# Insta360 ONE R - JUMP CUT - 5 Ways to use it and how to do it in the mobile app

The ability to jump cut is now here in the Insta360 OneR app and in this video I'm going to tell you what it is, show you how to do it in the app and hang around to the end and I'll show you five ways you can use jump cut. So let's get straight to it. Up until now in the mobile app you could only trim the start and the end of your clip so effectively you could just shorten your clips and this was very limiting. This meant that if you were filming a long video such as a long bike ride or an event of some sort with one long shot and you wanted shots from the beginning the middle and the end you'd have to export it three times and then re-import your clips into the stories editor so you could create one continuous video with jump cut you can now avoid multiple exports and you can select all the bits that you want to keep in your shots and all the bits that you like and you can bring them together into one continuous clip using the trim feature it's simple to
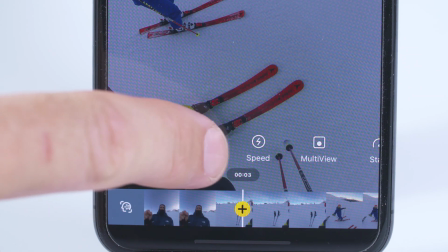52s
do you simply select the edit icon and then select trim and now you go to the start point in your clip you want to keep
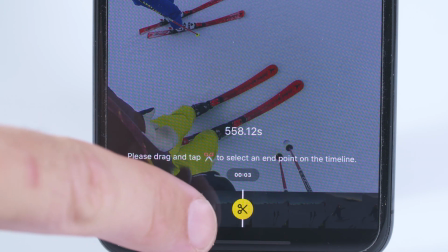59s
and then you select the scissor icon and now move to the end point of the piece you want to keep and then you select the scissor icon again
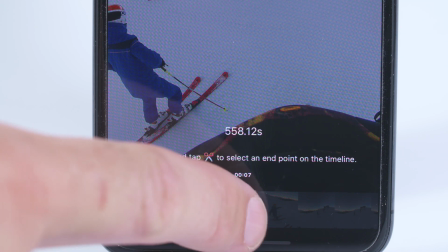66s
now move to the next section in your video you want to keep and repeat the process and you can do this over and over again and then
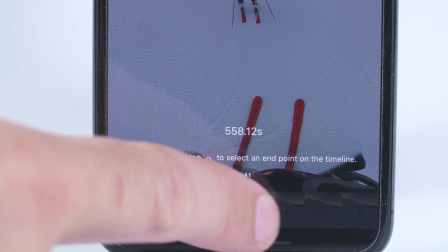74s
press the tick icon and it will bring together all of the sections you've selected into one continuous new clip with all your highlights.
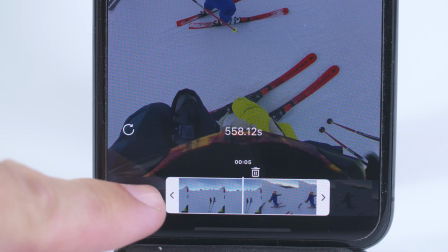82s
To adjust any of your selections drag the clip across to the scissor icon and then these two white tabs appear at the start and the end of your clip and now you simply slide these in or out to adjust the length of your chosen clip.
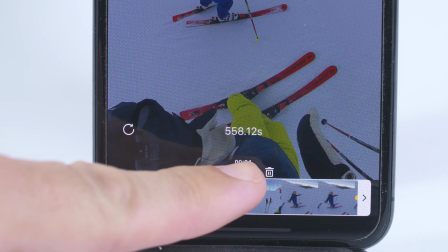96s
If you want to delete a selection you've made then click on the clip and then select the bin icon.
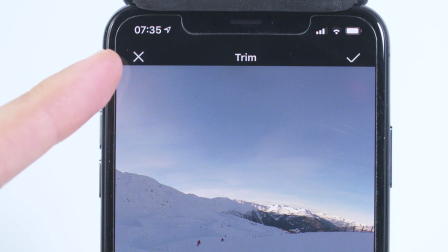101s
To reset and discard all of your choices select the cross icon at the top
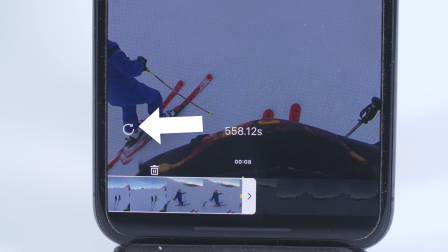106s
left of the screen Or you can undo your selections by selecting this icon here. And here are five ways you can use the jump cut feature in your videos. All of these sequences were edited using just one shot and using the multiple trim feature in the mobile app.
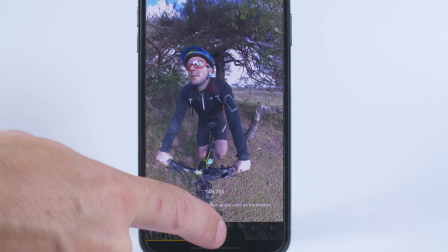121s
Jump cuts can be used to shorten your long bike rides or your epic hikes into one video that contains just your highlights.
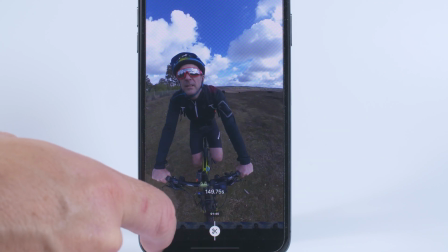128s
You just select the highlights and then you select the tick icon to bring them all together. You can jump cut people walking towards the camera to speed up movement and this is an alternative to increasing the speed.
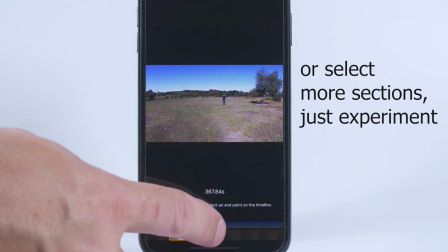140s
Simply select the start, middle and end of the walk and then use the tick icon to bring all the sections together.
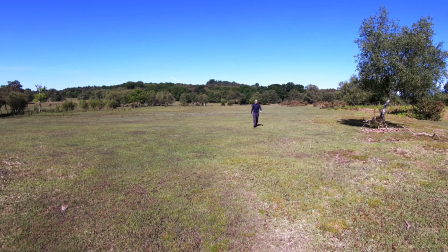You can be a magician and make yourself appear and disappear in your shots.
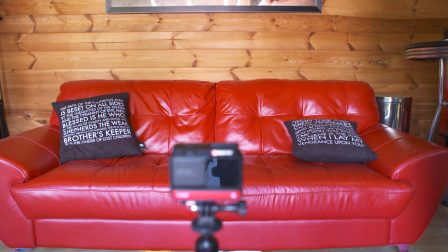155s
Keep the camera on a tripod, start filming with an empty shot, walk in and sit down,
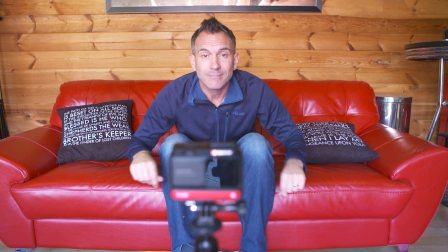160s
do some crazy magical move and then walk out of the shot and carry on filming the empty scene.
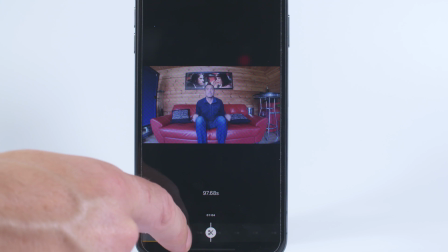165s
Now in the edit you can cut out the bits of you walking in and out of shot and you will create the easiest and cheesiest piece of video magic.
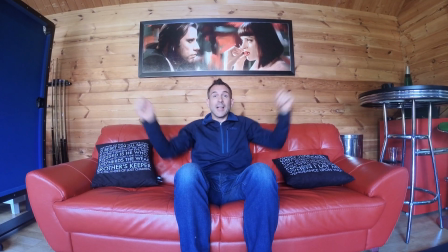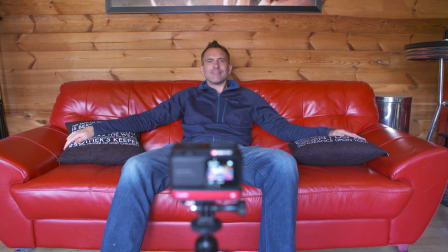177s
You can also imply time passing by jump cutting to a person doing lots of different things in the same place.
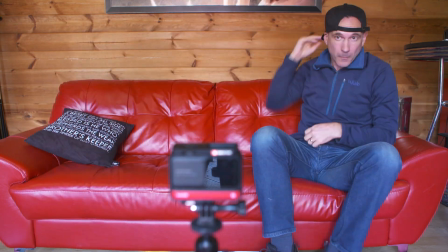184s
Keep the camera recording and then move into lots of different positions. In the app using the trim tool you highlight all the different positions that you want to keep.
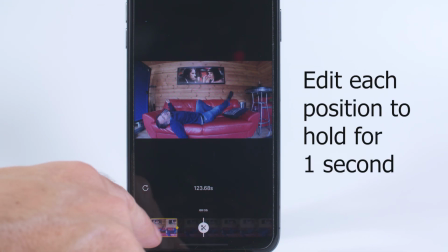Select the tick icon and bring all those clips together, add some music, and then you have comedy at its best.
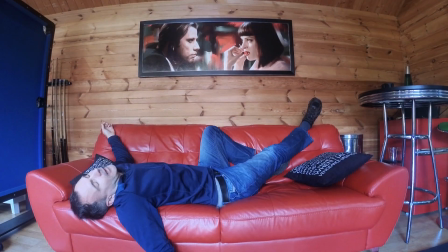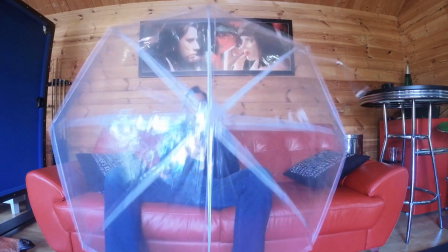And finally, something a bit more serious. For those that want to vlog with their 1R camera, you can now use this jump cut feature to cut out your mistakes and bring all of the good bits together into one continuous video.
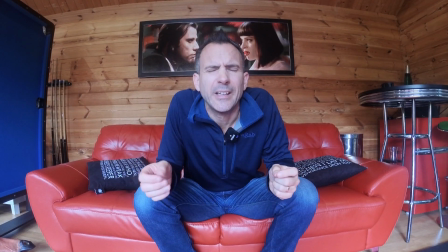228s
I can start talking to the camera like this and then I can forget what I've got to say and stumble
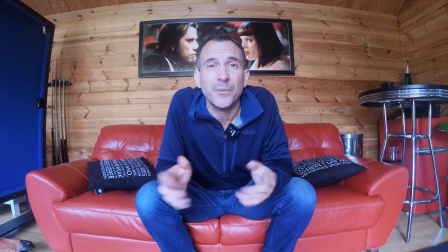236s
and then everything can be edited that I don't want and
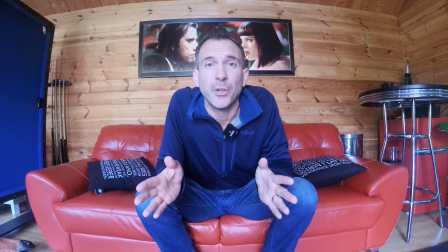242s
then you end up with one continuous clip by using jump cut in the mobile editing app.